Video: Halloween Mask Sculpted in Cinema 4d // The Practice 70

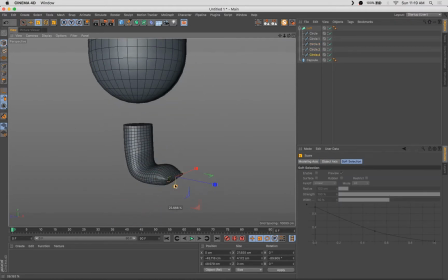0:29 Hello, happy Tuesday. Welcome back to another episode of The Practice.
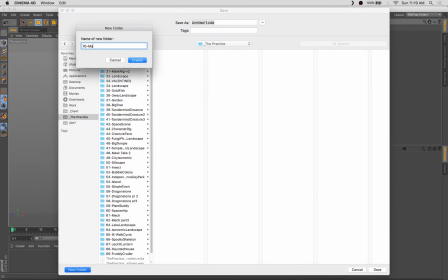0:33 This show is an unrehearsed screen capture of my workflow, mostly inside of Cinema 4D, but other digital art applications as well.
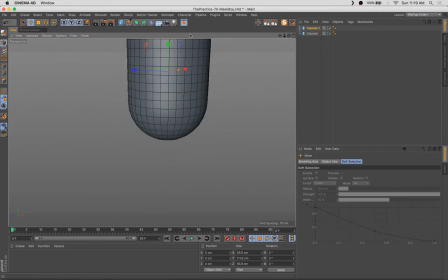0:40 My name is Stuart. I'm a 3D artist, animator, designer, and your pal, and I'm fired up, excited as hell, as always, to have you guys back this week. I guess I should start off by saying happy Halloween. We wound up having 5 Tuesdays this month, I believe,
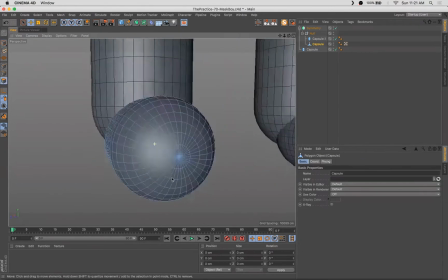0:58 so this is our 5th and final piece in the Spooky Halloween series.
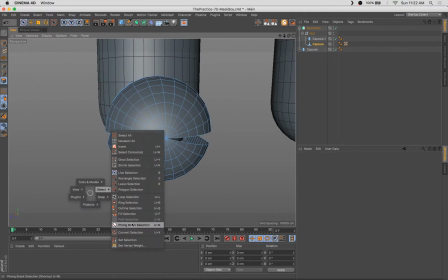1:05 A lot of fun putting this one together. I know in previous weeks we talked about how much fun we were having using the sculpting tools,
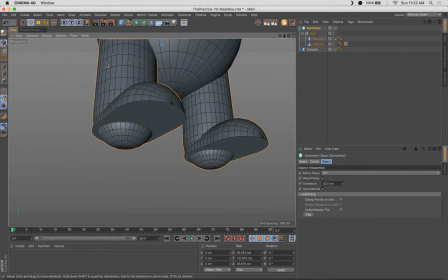1:14 using some body paint, and decided to take the opportunity this week to practice some more with that
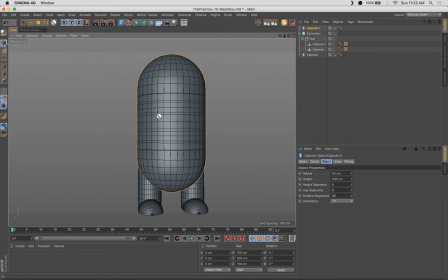1:21 stuff and dig in a little deeper and get to know the features and the tools a little bit
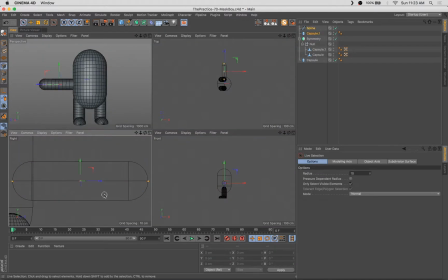1:25 better. So the concept for this week is a really, really simple sort of cute character wearing a ridiculous, horrible,
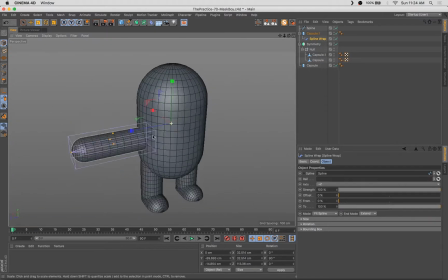1:34 scary mask. Something perfect to go trick-or-treating in, I'd think. So as you can see, what we're working on here is just fleshing out this really simple character shape.
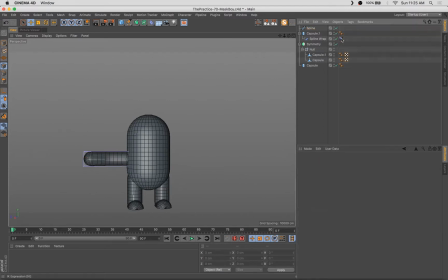1:45 So we're just using a capsule. We're using some capsules with a spline wrap to make the limbs.
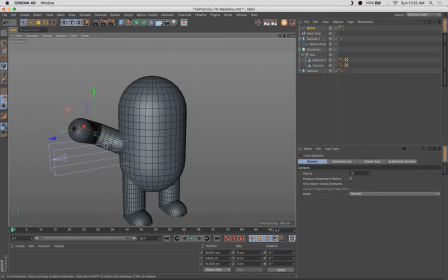1:52 I tried making the legs with a loft nerve and wasn't loving the result earlier, so you saw me delete that and just start again with some capsules.
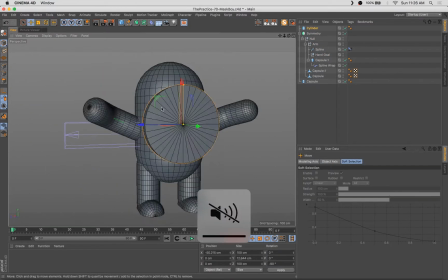2:02 Here I've got the symmetry and some IK spline set up. And that was really the quick and dirty basics of it.
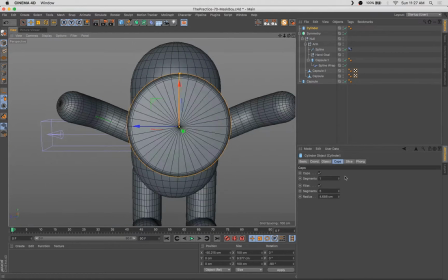2:09 So now what we're going to do is get in here and really start working on that mask. So to play well with the very geometric, simple character, we've got
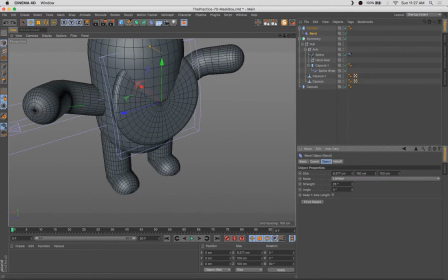2:20 this cylinder that's going to serve as the foundation for the mask.
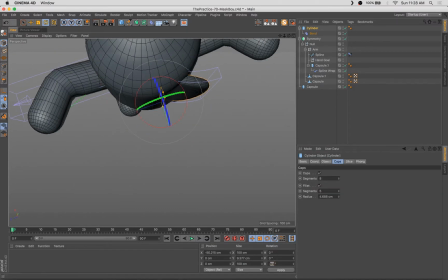2:25 So we're going to start with really a rather simple circular shape.
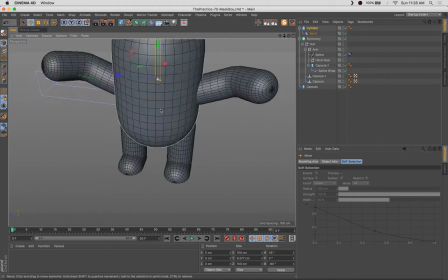2:30 And then what I'm doing is I'm using the bend deformer to curve that around the surface of the capsule.
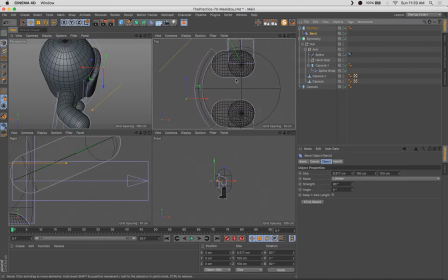2:37 That's the body of the character.
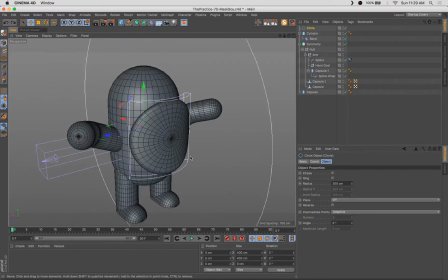2:40 And I still have yet to find like a really perfect way to do this without positioning and moving and shifting around.
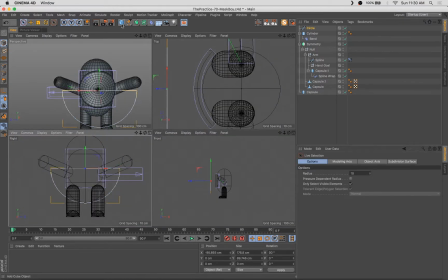2:46 So what you saw I did there was I set up the bend to 90 degrees and then I rotated to negative
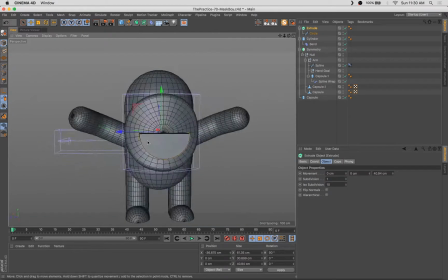2:51 45 degrees and then had to reposition it so that the curve would match the face of the cylinder.
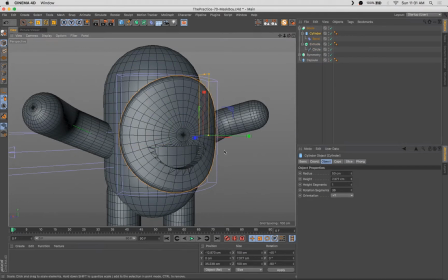2:57 Or rather, the curve would match the face of the capsule and,
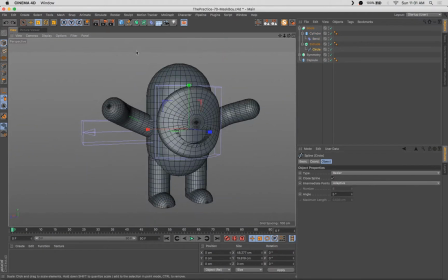3:02 you know, hug the contours of the character's face here. So got that working.
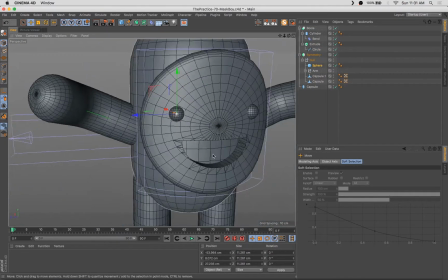3:09 Pulled out a little mouth and a couple of basic eyes.
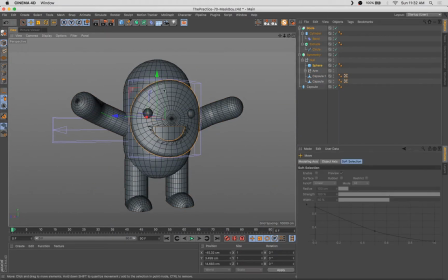3:12 I did this to sort of set up the very basic foundation of what the mask is going to be here. And then so what I do here is I go ahead and, you know, get everything roughly positioned where I wanted it.
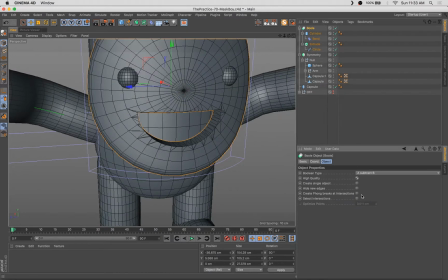3:25 And then I made a copy of the pulled out and curved disc.
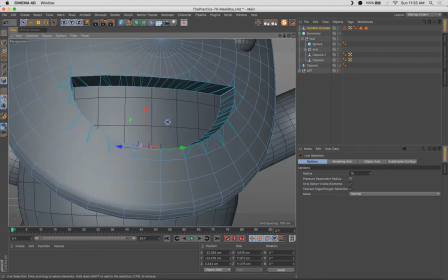3:32 And I just made that editable.
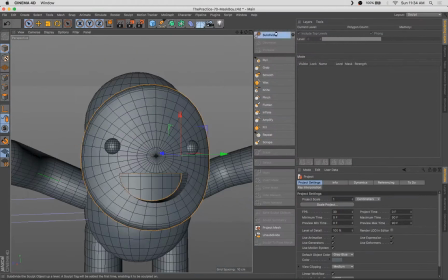3:35 Because I think when we hop into the Sculpt Tool here, what we're going to want to do is have like just pure editable polys.
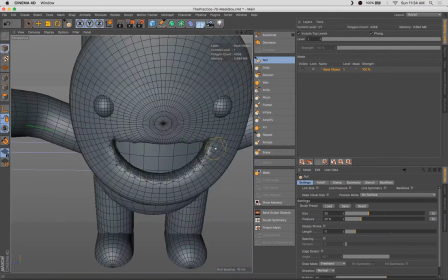3:41 We don't want any unexpanded primitives. So see, I've done that.
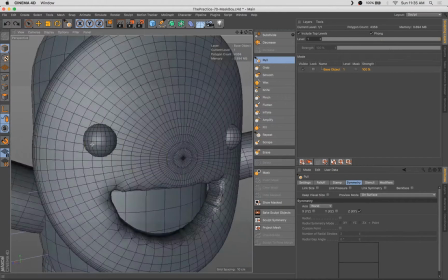3:46 I added some subdivisions, set up my symmetry here, and you can see because of the way that curve deformer had repositioned the character,
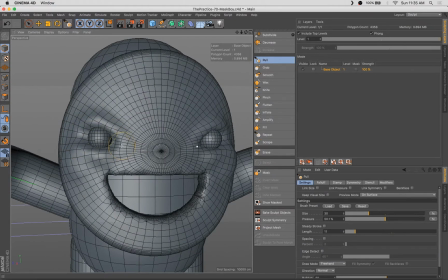3:55 I had to change the symmetry to world symmetry instead of just object symmetry.
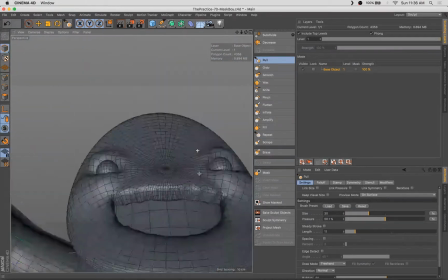4:00 So it wasn't lining up perfectly there at first, but we got it working.
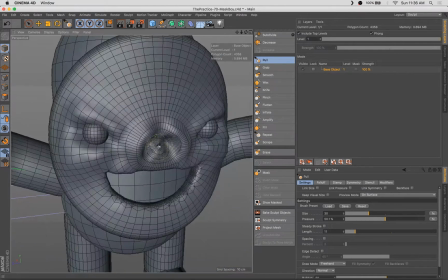4:04 And now we're going to spend a lot of time mostly with the pull tool, just sculpting the little details in this face.
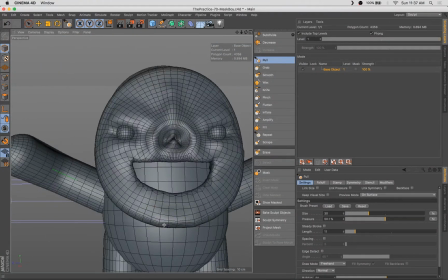4:11 And what I think works nicely is we've got such a simple geometric character just made of a handful of shapes.
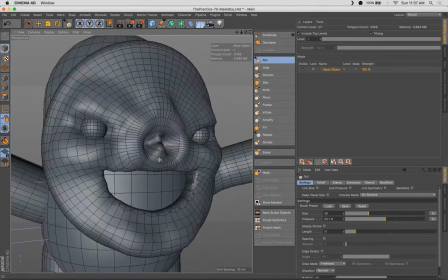4:18 And to have an interesting juxtaposition against that, what we're going to do is have a highly detailed and,
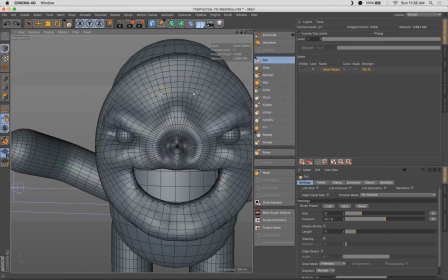4:25 you know, much less simple geometric mask.
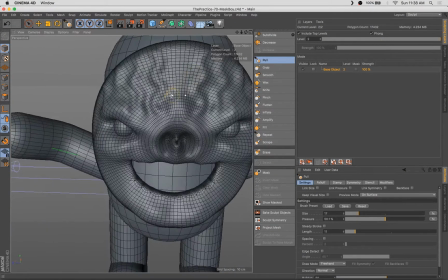4:28 And that's gonna provide contrast against the really simple shape of the character.